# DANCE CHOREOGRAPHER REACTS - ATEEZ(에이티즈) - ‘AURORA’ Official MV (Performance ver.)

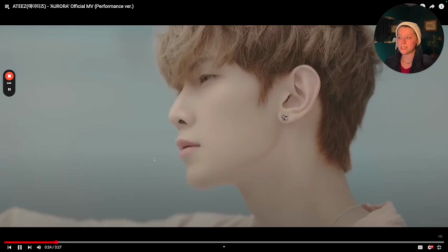8:17 It really just carries a very dreamlike, reminiscent, nostalgic kind of vibe about it, because if you think, when you look at the filter,
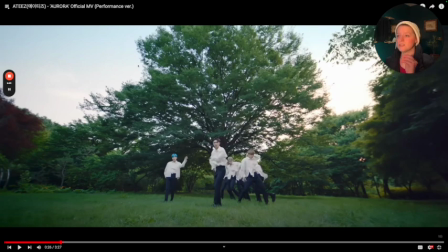8:25 they could have shot this very clear, you know, and it's very different in the graininess too in comparison to, let's say, like Pirate King. It's the only other one I can reference of ATEEZ, is that's a performance video outside of their dance practices. I feel like I'm going to see more for sure in the future, but it's still really nice to see this, and you can just tell it gives that kind of dreamlike sense.
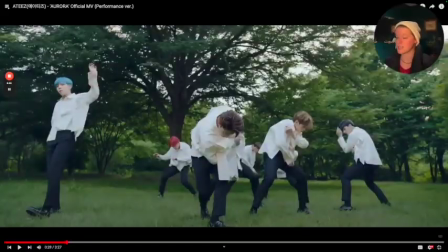8:44 I love that. That was a great moment where he kind of hit boom, boom, boom, having this trickle effect.
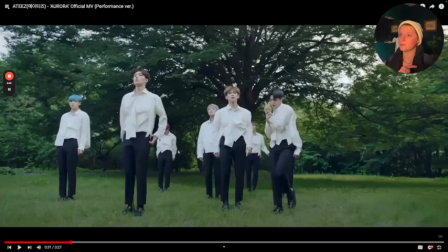8:49 Was very nice. And notice that everybody reverbed very similarly, but they all had their own poses in which how they started.
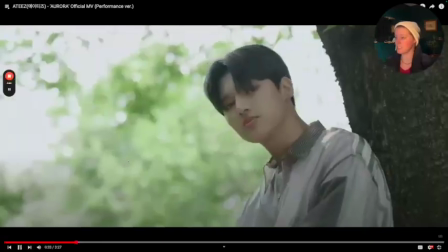8:55 So I like that. Everybody just being able to sing what they need to sing.
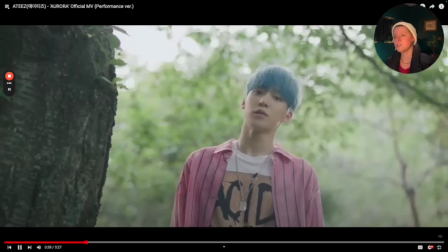9:00 It's fun. He looks very sad there. Great job.
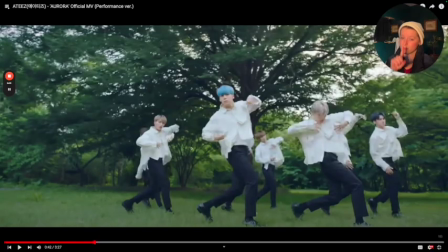9:04 I know I was this close to putting on the lyrics, but because I was wanting to really pay attention to the dancing and not focus on the lyrics as much, that's why I wanted to look at the dancing. But I have a feeling that it all tailors very well together. Great transition.
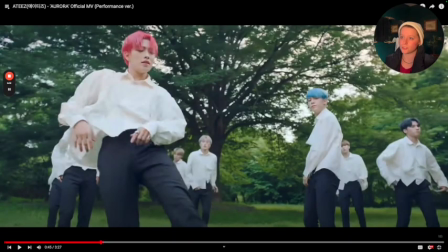9:16 Everyone, I mean, there's nothing wrong with dancing in front of a tree. I love it. It's very nature, organic.
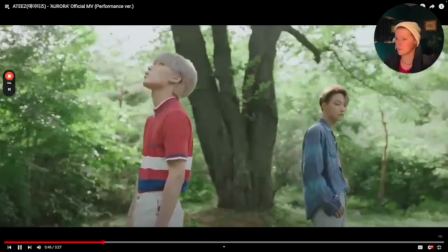9:22 It feels like a vibe. I like it, you know? And let's sing in front of trees too.
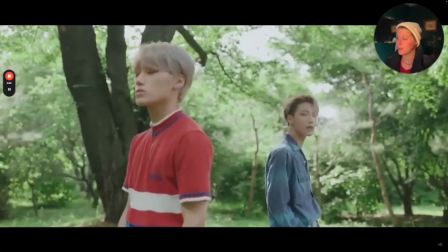9:28 Trees need some music too. We forget about that. They're living things.
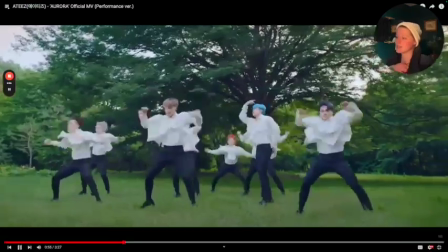9:33 They deserve to be serenaded as well. And then they go boom, boom.
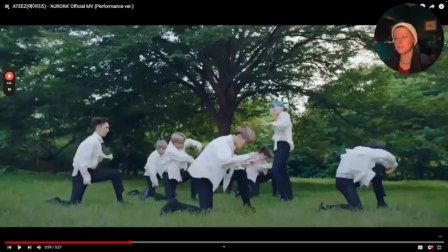9:37 Great usage of your feature. I feel like that was a very similar, he was our similar feature that was over here whenever we panned out to this.
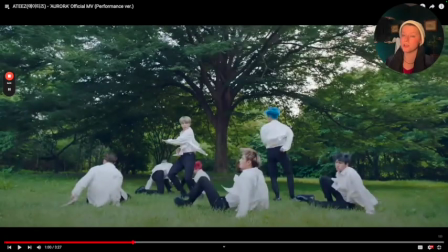9:43 I love that, that little boom, and then the boom, really great explosion, matched the aesthetic or that timbre very well on that bass.
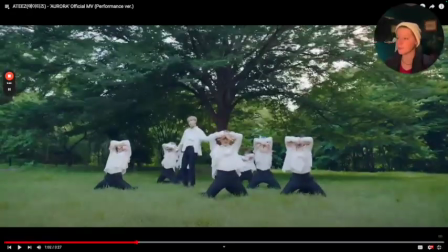9:51 Great, very, very well done there. Turn around and then having a new feature, having this motion. boom, it's a nice slow.
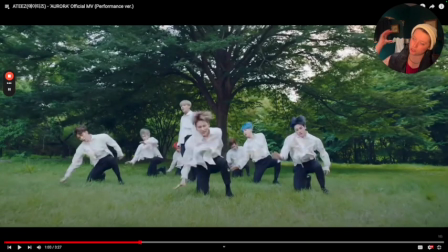9:59 It doesn't come across as sensual because the track itself doesn't come across as sensual, you know? So when they have the movements, and none of them are shirtless either. Hence why there's just a lot of other factors. Now, if they were shirtless, it was darker, the graininess was more sharp, and the timbre of the track was in a minor key, it'd be looking pretty sensual.
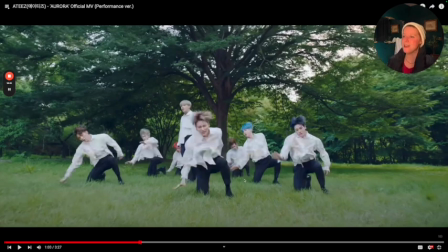10:17 But here, it feels more like empowerment, but we have a sense of resistance, is really what it gives off.
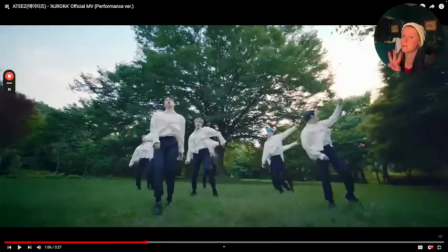10:24 So context of your outfits and scenery and environment do matter in the overall concept of what you want to come across.
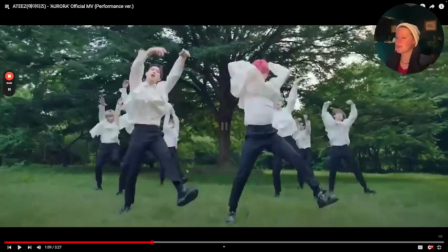10:31 Building the energy here, even as they're coming up, even through this, they're kind of being allowed to kind of do their own thing. It feels like the choreography was meant to not be overly clean
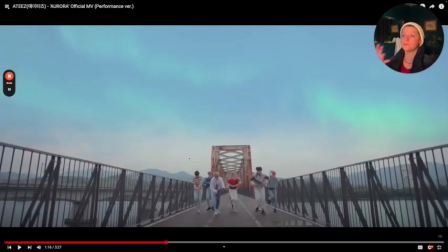10:42 because all the other contexts of what we're seeing in the other shots aren't as clean either. Do you know what I mean? And I like that. Here, two. I love that.
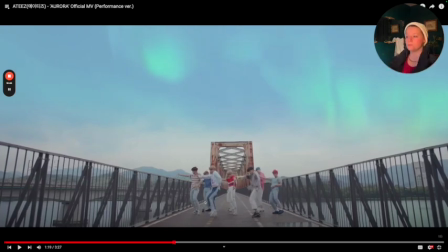10:53 I love this boom, boom with a little gliding effect. That's really nice.
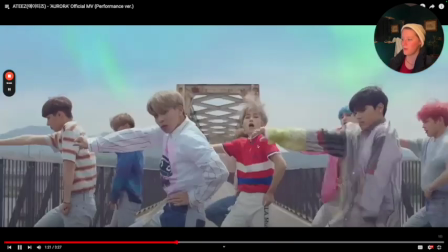10:58 And then you have your beautiful Northern Light vibes, your Aurora there, pulling it through, boom, boom, down, really fun.
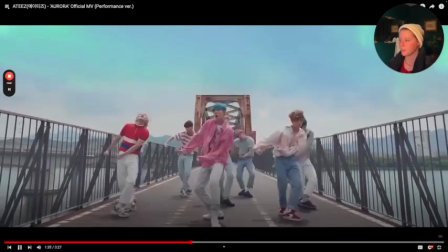11:09 Da-da-da-da, boom, and a ch, I like that, it's fun. Ooh, ooh, bringing it up, love that.
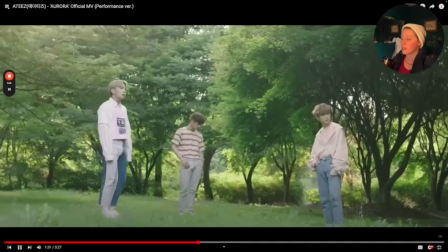11:18 Throwing it, like the churn, that was fun.
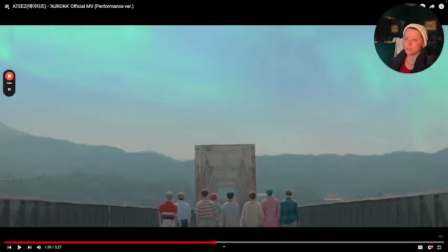11:25 I will say a lot of groups tend to laugh at themselves when they do this type of concept because they're like, when they see somebody's close up like this, like very ending fairy-esque for the sake of an emotion.
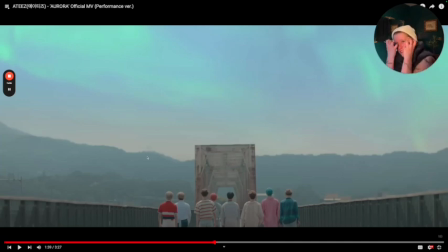11:38 Some people don't, like, if that's you, you just do this because you don't normally act like that in real life, you know? But some people do, but we don't normally have a camera in front of us to capture it. Well, great, Joan's shot looks great.
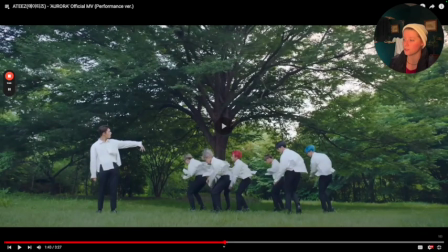11:54 Like that metadoy right there, the turn, having them all turn around, really fun. Now if they chose to do a fixed point with the head, with that turn around,
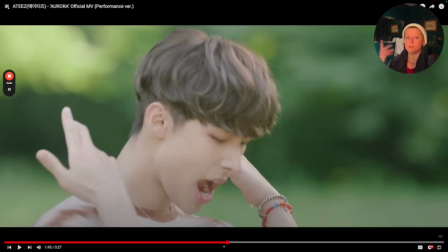12:04 it would have been more connected. But once again, I could see what they were trying to do there.
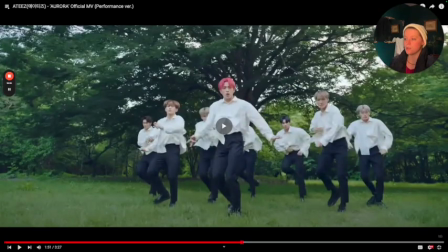12:13 That right there, da-da-da, really nice, you know, having their own sense of imagery, building it through.
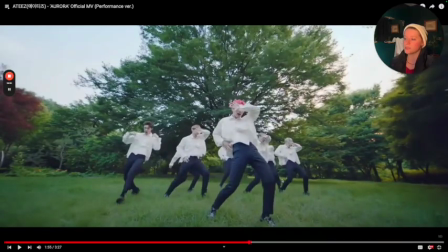12:19 This part here, you can tell some people are stepping, some people are twisting.
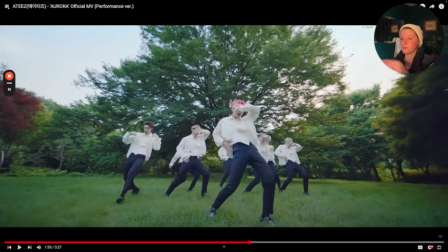12:22 That would be something that I would want to clarify, especially if you want to have more freedom in the upper body. At least have either your upper body or your lower body in check with each other. That's going to help with your individuality that you choose to explore, just depending, which is good.
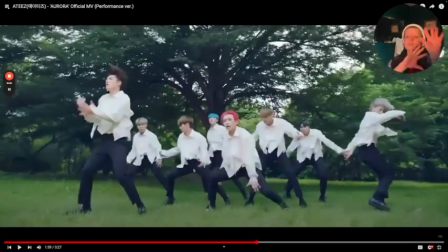12:39 That throw, that was really nice. That doon, like that moment. That was a cool moment.
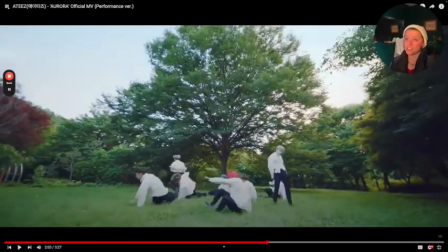12:47 Yep, now we're back to that energy that we had seen earlier in the first pre-chorus.
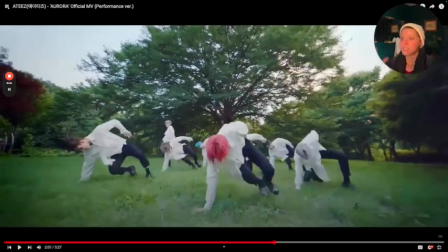12:52 That was nice. And then we got to see a more accent on that part in particular, which is nice.
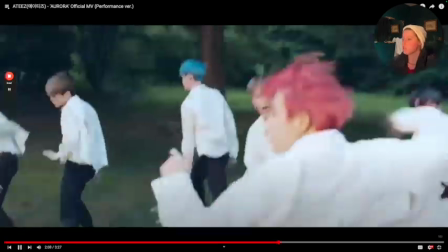13:00 I love the switch there, hitting in the accent at the top, coming up. You just notice the range of the arms are a little off, but that energy was good.
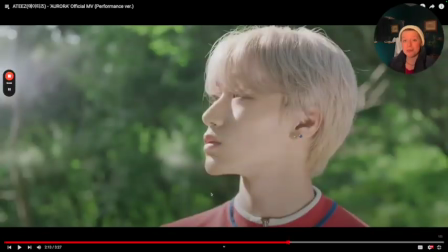13:07 Because look, the lower body was clean together. The upper body really represented more a sense of their own perspective of how they wanted to throw it.
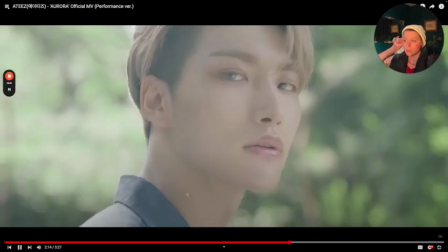13:17 And that worked very well there because of what I had just referenced. I mean, this, of course, you have your little ending fairies, which is fun.
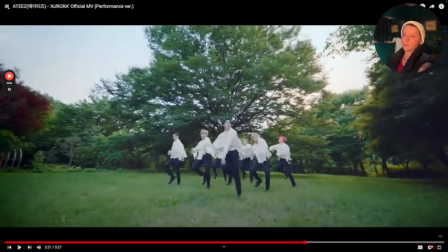13:26 Yeah, now right here. That was nice. I mean, because the track doesn't like have this huge explosion of energy, they shouldn't have a huge explosion of energy. And also when you look at just the overall aesthetic of the space too,
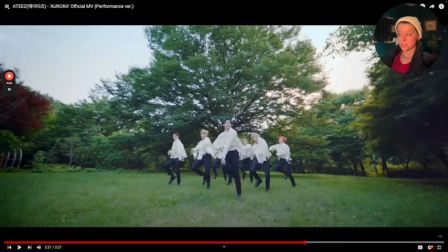13:41 having this sense of just presence and being in the space and openness with the body really helps us as viewers want to take in the environment with them. So I do like that.
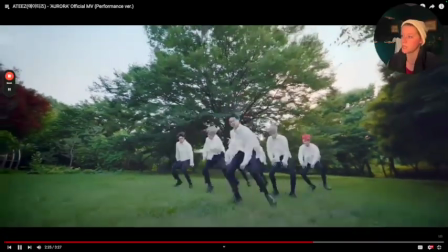13:56 So this build out was really nice too, how they chose to raise the arms up. That was good. A little percussion accent on that was good.
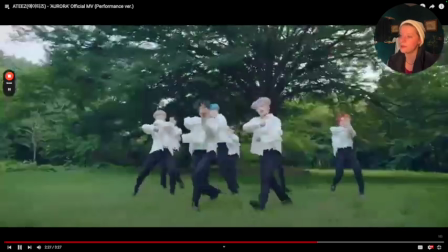14:04 Just a little bit needing of refinement for that part. Pulling through, dipping down.
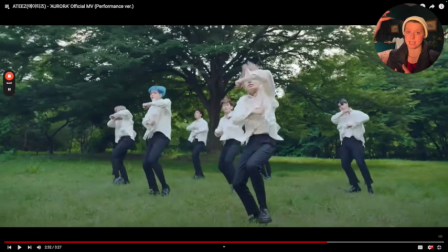14:10 Yeah, don't boom. And we build up the energy more in the second half of the course, which really helps us as viewers stay captivated, even though we haven't really cut to the still, you know, even though we do have some cuts in between this, it helps us maintain the energy because it is still the same venue or environment that they're keeping us in.
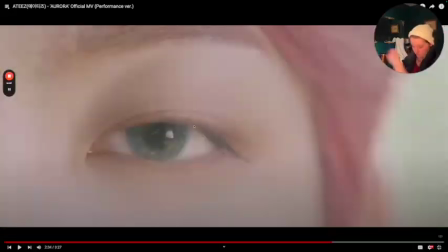14:30 So that's helpful. The throw was nice with the hit around, looking to the back right here.
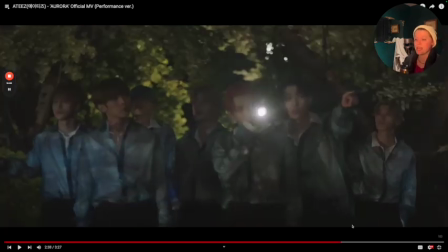14:37 They're setting us up with a new scene. And I love that we got to see the scene in the eye because it was a little bit of foreshadowing there, right?
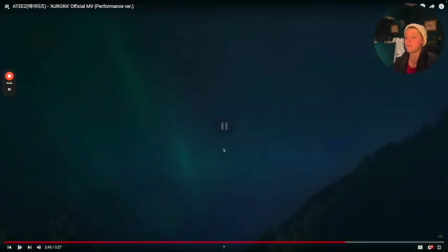14:47 Now they're exploring. I love that. Woom, and we get to see it more clearly here.
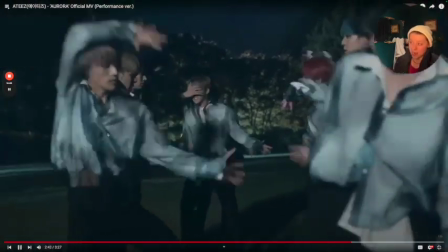14:53 The Aurora. I love this top a lot. It looks great. Super cool.
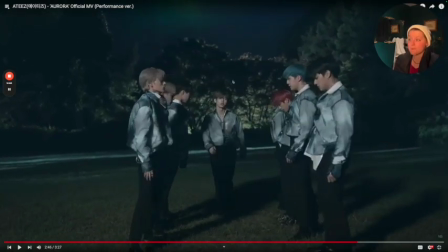14:58 Matches these. It matches very well with the environment.
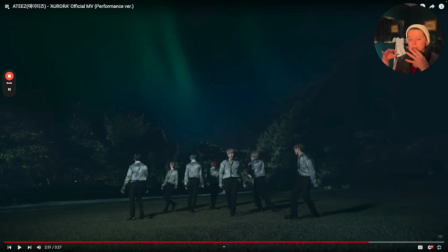15:05 Yeah, sliding through him having his moment, and they all just simply transition. A transition was enough, and I liked that choice.
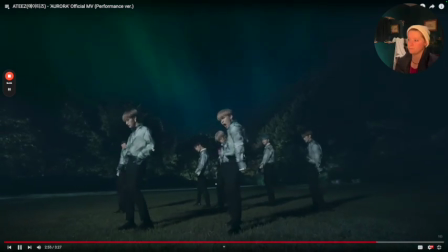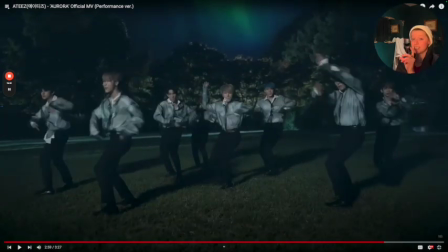15:18 So we really hit that there. That ta-da. Oh, I can't even hit that high note. Bless my voice. Da da da da da da da da. But notice it was in more of a falsetto. So normally falsetto, especially when you hear male vocalists sing in falsetto, it has a sense of,
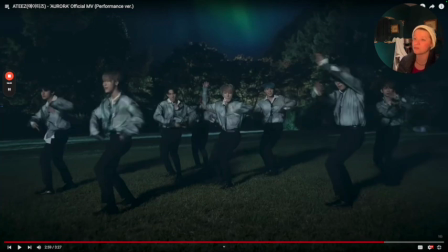15:34 because this was one of the very first musicality or music cognitive psychology things that I've ever looked up in my life, was why do men, when they sing falsetto, why does it sound more vulnerable than women? Or like, why does it sound or register emotionally different?
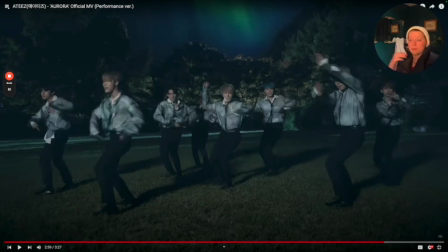15:51 It is because it sounds more vulnerable when men do it, because their voices are naturally in a lower octave than women. Now, I'm not saying all the time, of course there's exceptions, but in general, right? And so whenever you hear guys sing in a falsetto, it feels very like, it feels more intimate, if that makes sense.
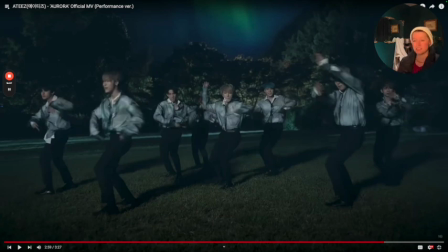16:09 And so here I do feel like that just that energy was maybe possibly a little too full for that part,
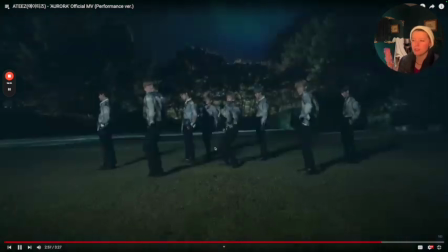16:18 you know? Because if you look. Now there's a bass there, of course,
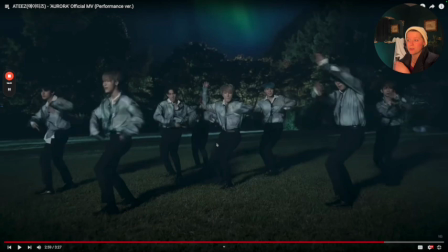16:24 but that bass isn't nearly as aggressive as some of the other basses they were doing when they were executing a lot less in movement.